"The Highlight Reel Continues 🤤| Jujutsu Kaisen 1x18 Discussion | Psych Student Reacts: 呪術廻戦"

Right, let's get right into the first scene, shall we?
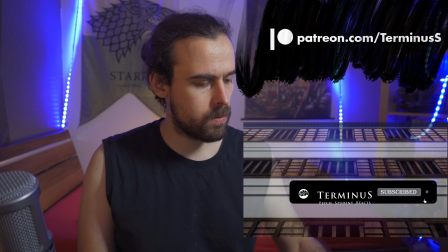(0:04)
I do have this up to around 2x speed, obviously.
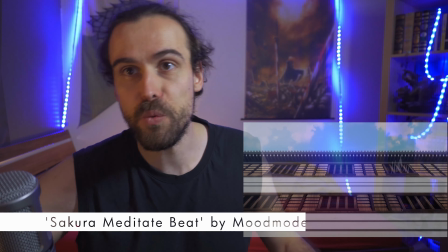(0:10)
Because I don't want to get claimed.
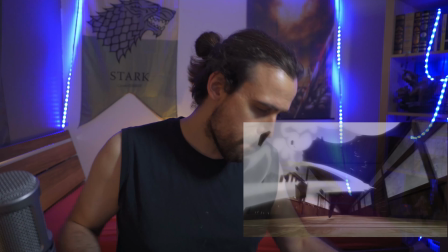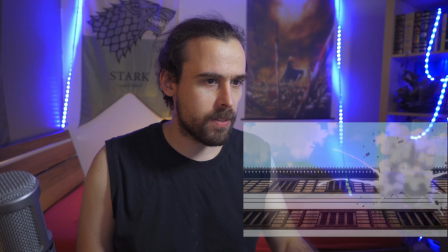(0:20)
Fucking look at this shit. Okay, we're gonna start from scene one. Things explode.
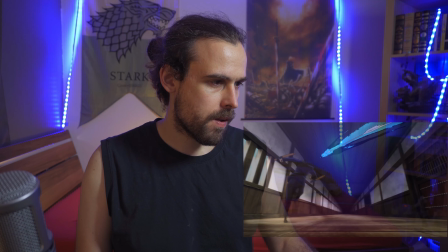(0:28)
Right, we're moving on twos, right? Right, move, one, two, move.
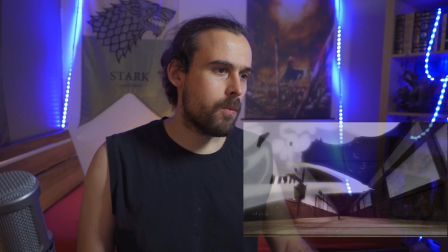(0:37)
One, two, one, two, one, two. And we're getting followed by the arrows, which is amazing.
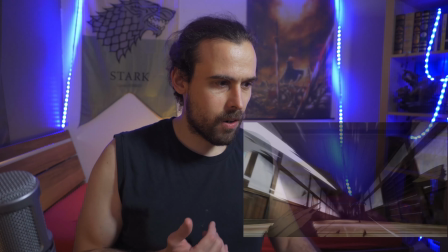(0:45)
Look at these, the dirt is flying in our face. It's frizzy, right?
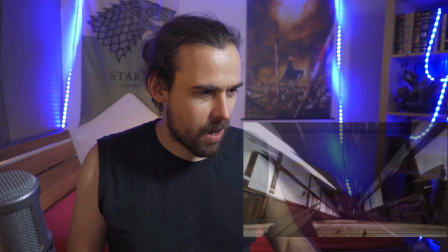(0:50)
We do have the dust lines coming off. The environment behind us is very...
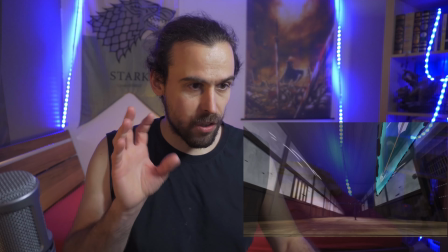(0:57)
very out of focus, right? So it's not as sharp as the objects, for example, coming towards us.
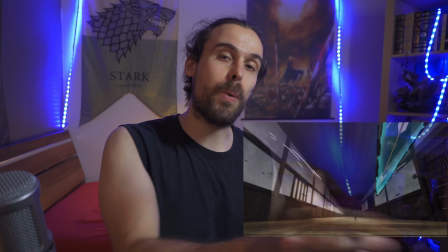(1:03)
And as Megumi is making his way further away from the camera, he's also being out of focus.
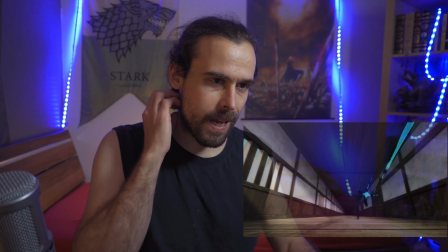(1:09)
This, look at this, the beauty of like these simple lines. Just, they look crisp, they look like energy, right?
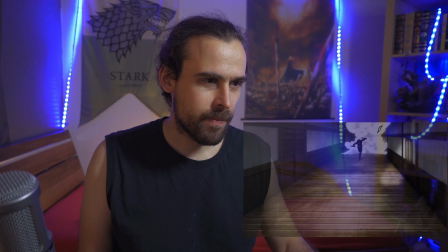(1:21)
Amazing how we follow this up.
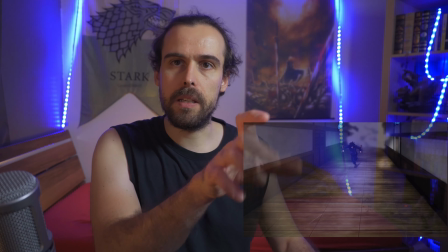(1:24)
Do we continue to, like, he's very, like, in the beginning, he's very undefined, which is like he's away from the camera.
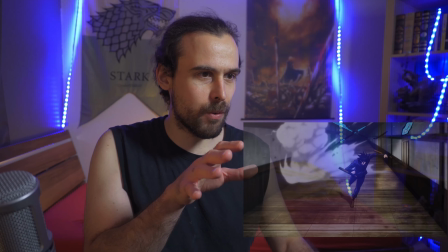(1:32)
But even when he's coming closer, we're still not even seeing a face or anything.
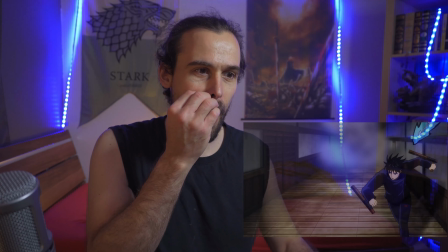(1:36)
We're just focusing solely on the actual action that is happening here.
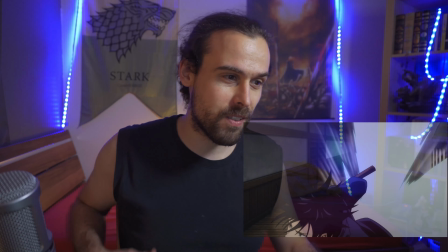(1:41)
And only when we actually, when we are right face front of the camera, we're going in with that definition.
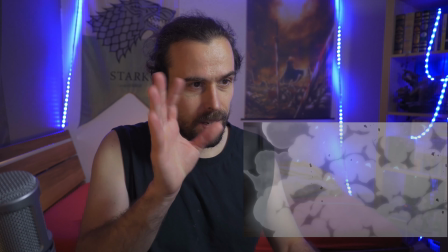(1:49)
With even, like, the dust clouds and whatnot having the shiny... light spill off of them,
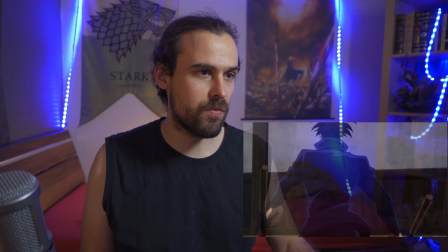(1:55)
and Megumi actually having definition in terms of his figure and how he looks.
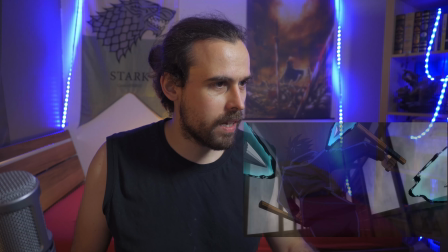(2:02)
And look how long this sequence is. This is insane. This is such a long sequence.
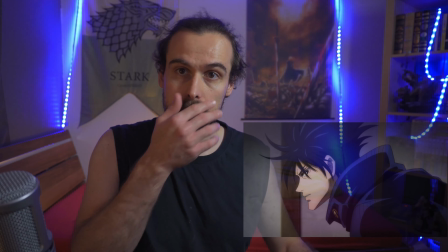(2:07)
So many frames, and we're changing angles. Right in the beginning we were right.
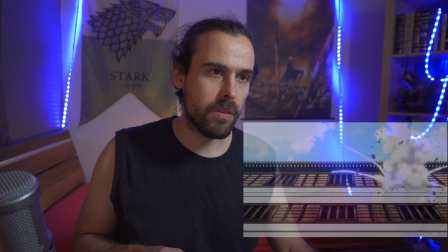(2:14)
Let me see. In the beginning we're running away from the arrows, so we're looking at Megumi from behind.
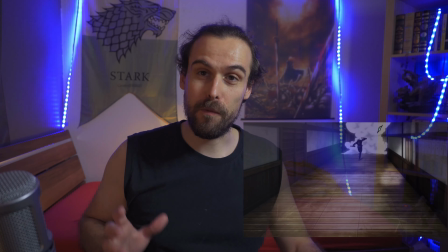(2:22)
And then we turn around and look at, like, from the other side of the hallway, how he's coming towards us.
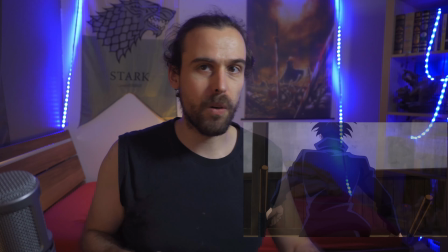(2:30)
We're changing 180 again when he actually runs into the camera, and we're following him up the stairs and around the corner.
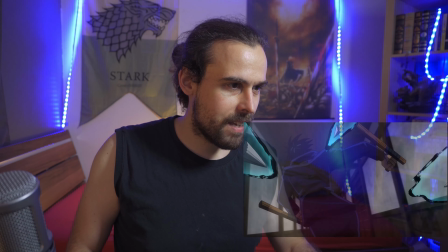(2:39)
And as the objects are coming closer and closer,
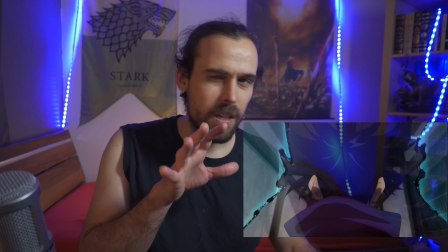(2:44)
we do see that last moment when we switch, not 180, but 90 degrees to the side angle.
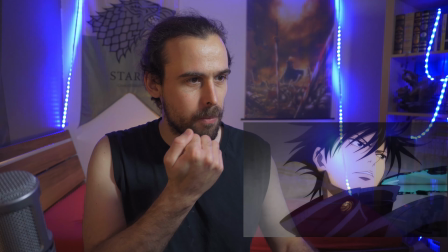(2:51)
He's turning around. Look at this pretty boy. And he's matrix dodging the arrows.
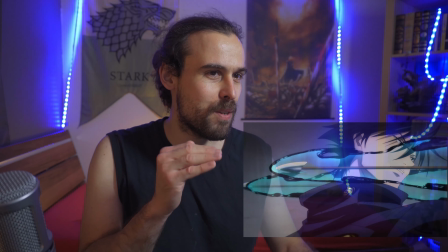(2:59)
He's passing the right moment for that. And it looks so sexy when it...
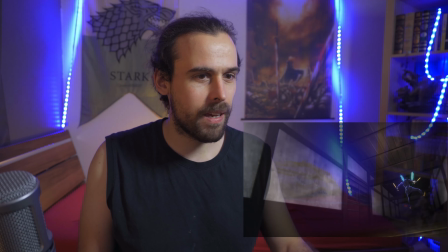(3:05)
Holy shit. Like, I'm a sucker for good animation. It's amazing.
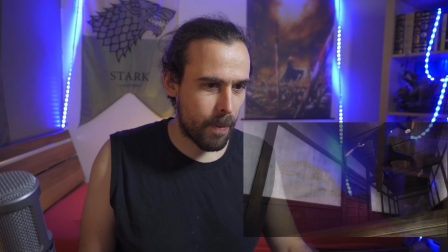(3:12)
But we do have all of these things, right? There's like the arrows passed him by, but there's the next arrows coming.
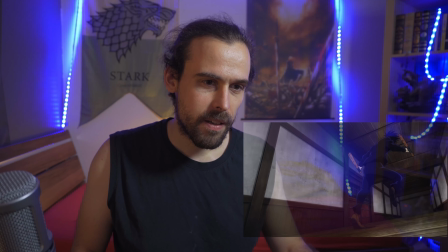(3:18)
And they're quick, right? We don't even see that. The first frame where we see the arrows, I think, right?
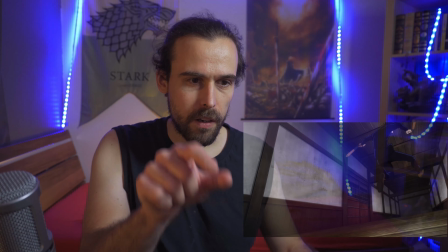(3:25)
No, this is like rubble. And the first frame where we see the arrows is right here.
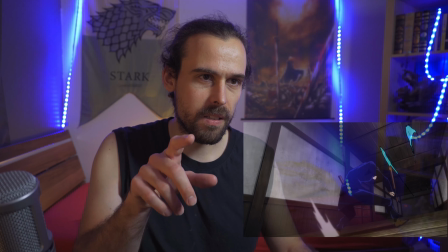(3:31)
One frame, two frames, three frames, four, five, six, seven, eight, nine, 10, 11, 12,
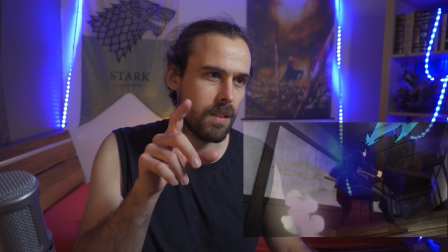(3:39)
13, 14, 15, 16, 17, 18, 19, 20,
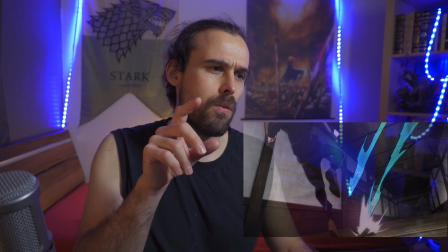(3:45)
21, 22, 23, 24.